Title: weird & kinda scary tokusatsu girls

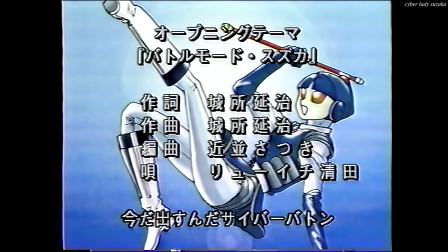What follows is an intro sequence full of a bunch of cute art of our titular heroine that really sells Suzuka's charms,
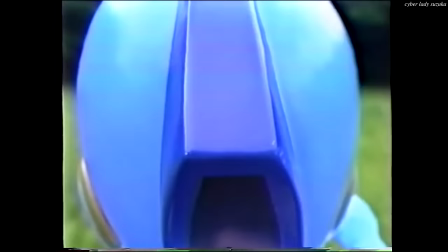of which I feel like there are a lot of, the bold segmented colors, her space-agey dress, the little metal components at her joints.
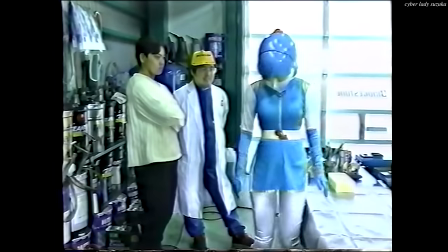What a fashionable gal. And, uh, you can tell she was the singular priority. Cyber Lady Suzuka is the definition of what can most charitably be called efficient filmmaking in the H.G. Lewis sense. If it isn't what's getting asses in seats, don't spend anything more than absolutely necessary on it.
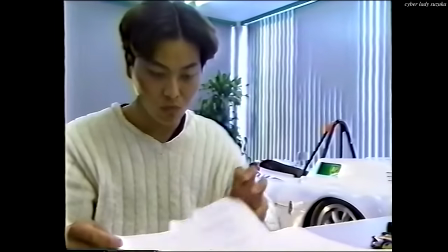No gimbals, no dollies, most of the camera work is handheld,
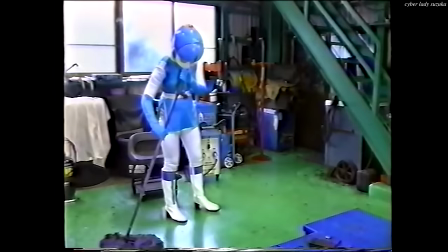they'd shoot this shit under bridges and in garages and public parks when nobody is watching.
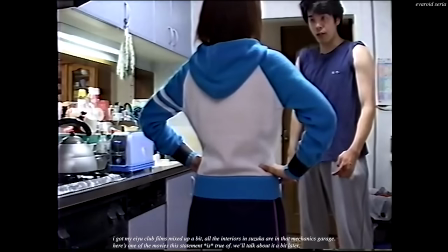All the interiors look just like someone's house or apartment.
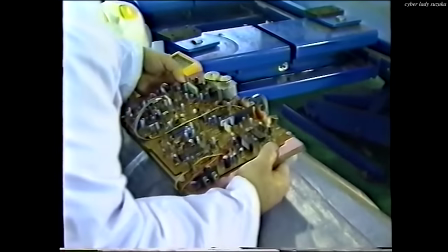The robotics are made up of a computer keyboard, a circuit board, an arcade stick, and a Sailor Moon clock, I guess.
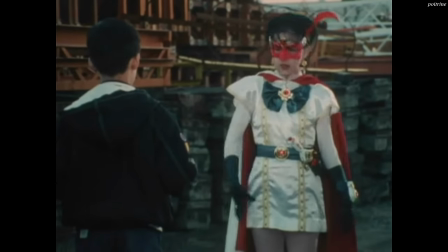And hey, quick aside, I know this video doesn't touch on either the tokusatsu that inspired Sailor Moon,
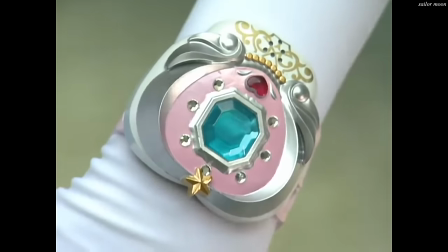nor the Sailor Moon toku series itself. Sorry, I know they exist.
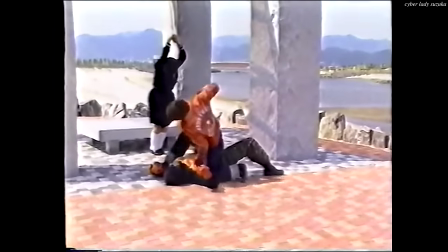All the other production design, excluding Suzuka, has this total handmade feel.
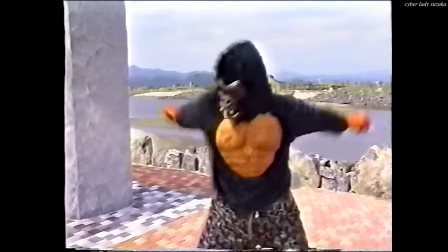Like, one of these bad guys is just a fucking Party City gorilla costume.
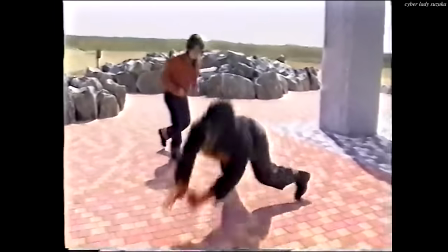It looks like suburban Sasquatch. So good. I love to use my imagination.
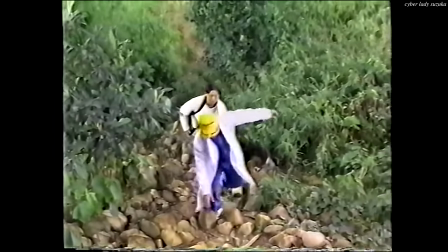However, this one doesn't come recommended,
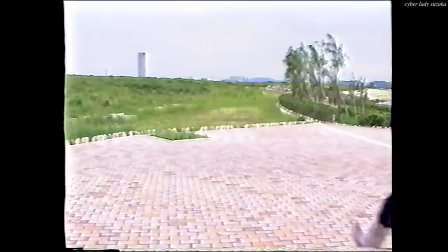for as charmed as I am by the herky-jerky camerawork and clumsy choreography, I
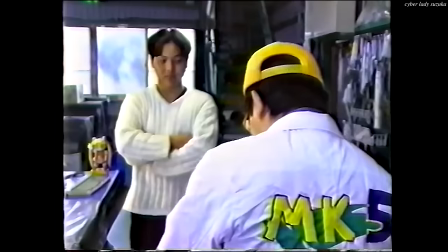can admit it's an hour of nothing,
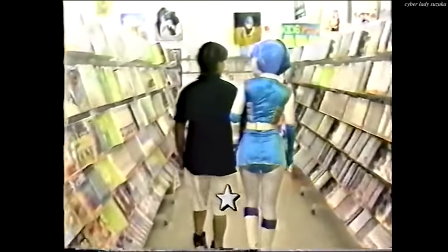even if it ends in a pretty great post-credits scene at a video rental joint where Suzuka judges a guy for renting porn tapes.
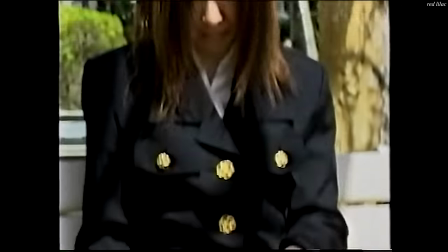I'm going chronologically through AU Club's work where I most certainly wasn't before, However,
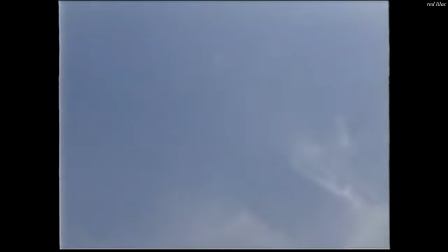because Lilac Dream of Shudder, released three years after Suzuka, is an immediate improvement.
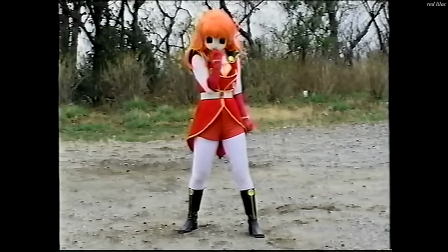I mean, check it out, a real title card! I actually wouldn't say the film benefits from a higher budget because I don't really think it has one,
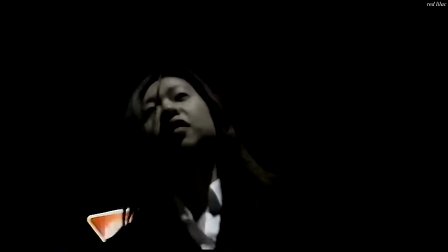and because it's actually much more restrained in scope? Nah, it's just better made across the board.
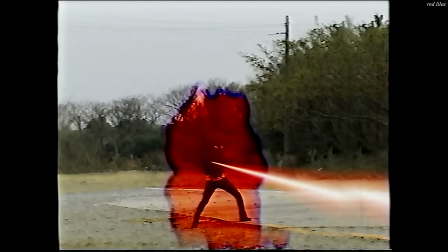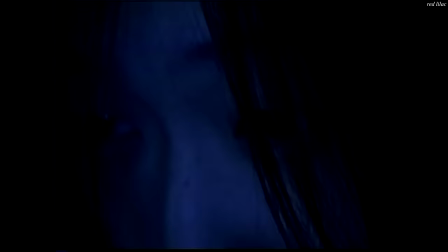And this will be a trend. The filmmaking is much more dynamic, there are just more shots in this thing.
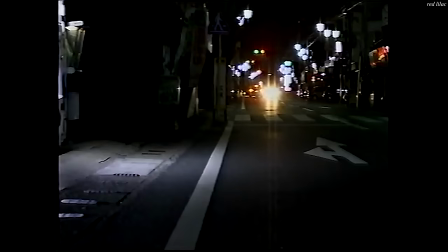Some real wide masters, and all the nighttime cinematography looks great.
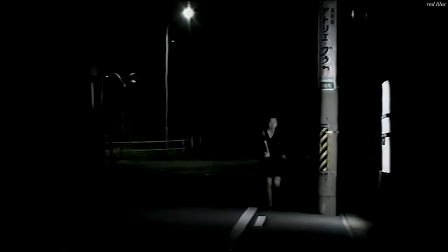The exteriors are crushed, the stark beams of light illuminate only what's right in front of them,
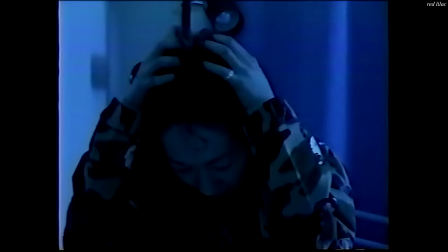and the interiors are all bathed in a deep blue light.
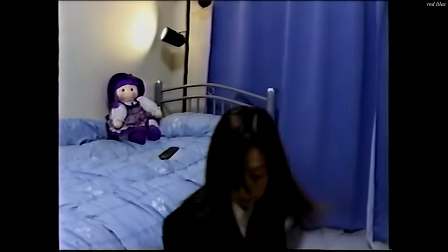What money they don't spend on extra suits and locations, they must have spent on PYROTECHNICS!
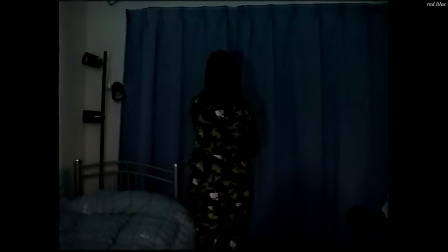Fuck yes! But honestly, I'm even more into the suburban setting.
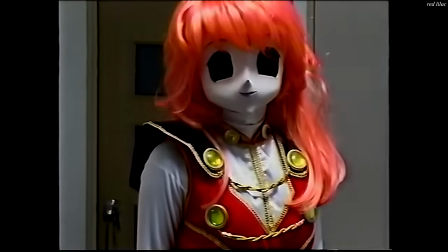The shot of Lilac in her apartment is just so wonderfully incongruent after all.
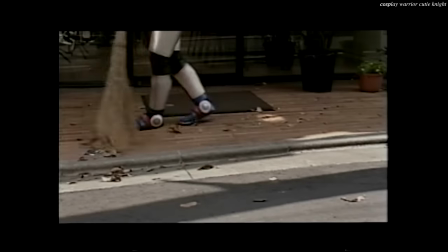You get so used to seeing heroines out and about in their costume forms that a
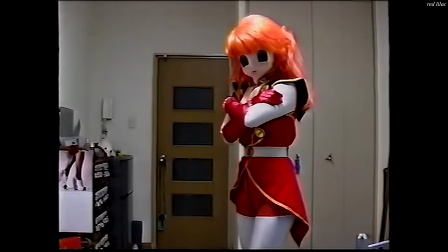woman dressed like this in what is probably her own apartment just looks fucking insane.
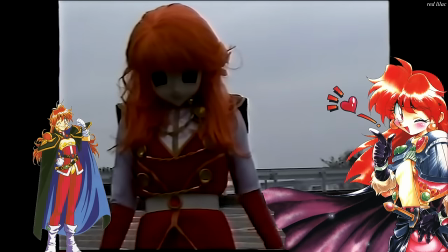Man, she totally just looks like Lena Inverse. Minus the, uh, eyes.
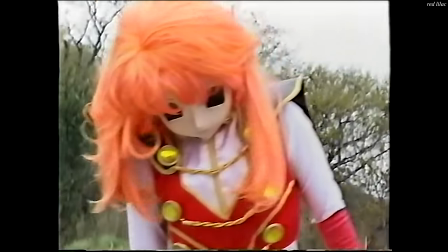I've already talked about it in fits and starts up to this point, but I do think it warrants interrogation.
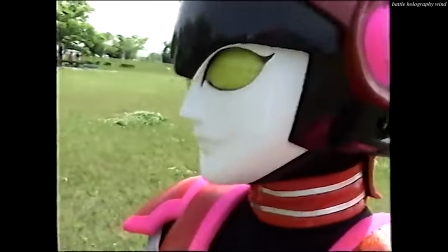Pretty much every friend I've shown the AU Club girls to have said they're creepy.
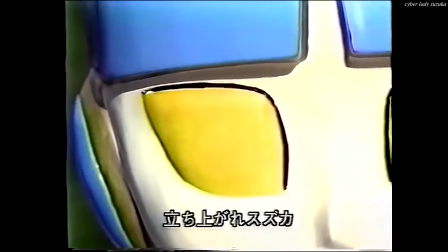The hard plastic features, the lifeless eyes, and blank expression, I totally get where they're coming from,
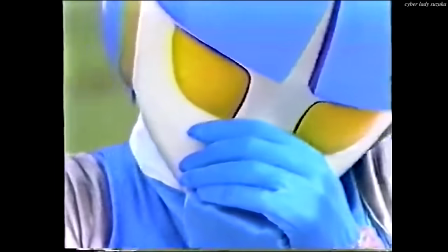and I suspect a lot of people watching will feel the same, but I don't know, I think they're oddly compelling.
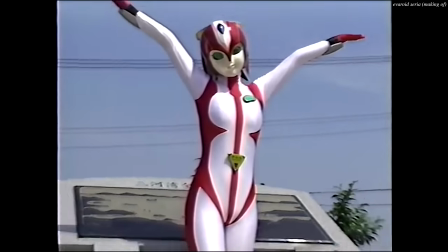That could just be the same thing, but I don't know.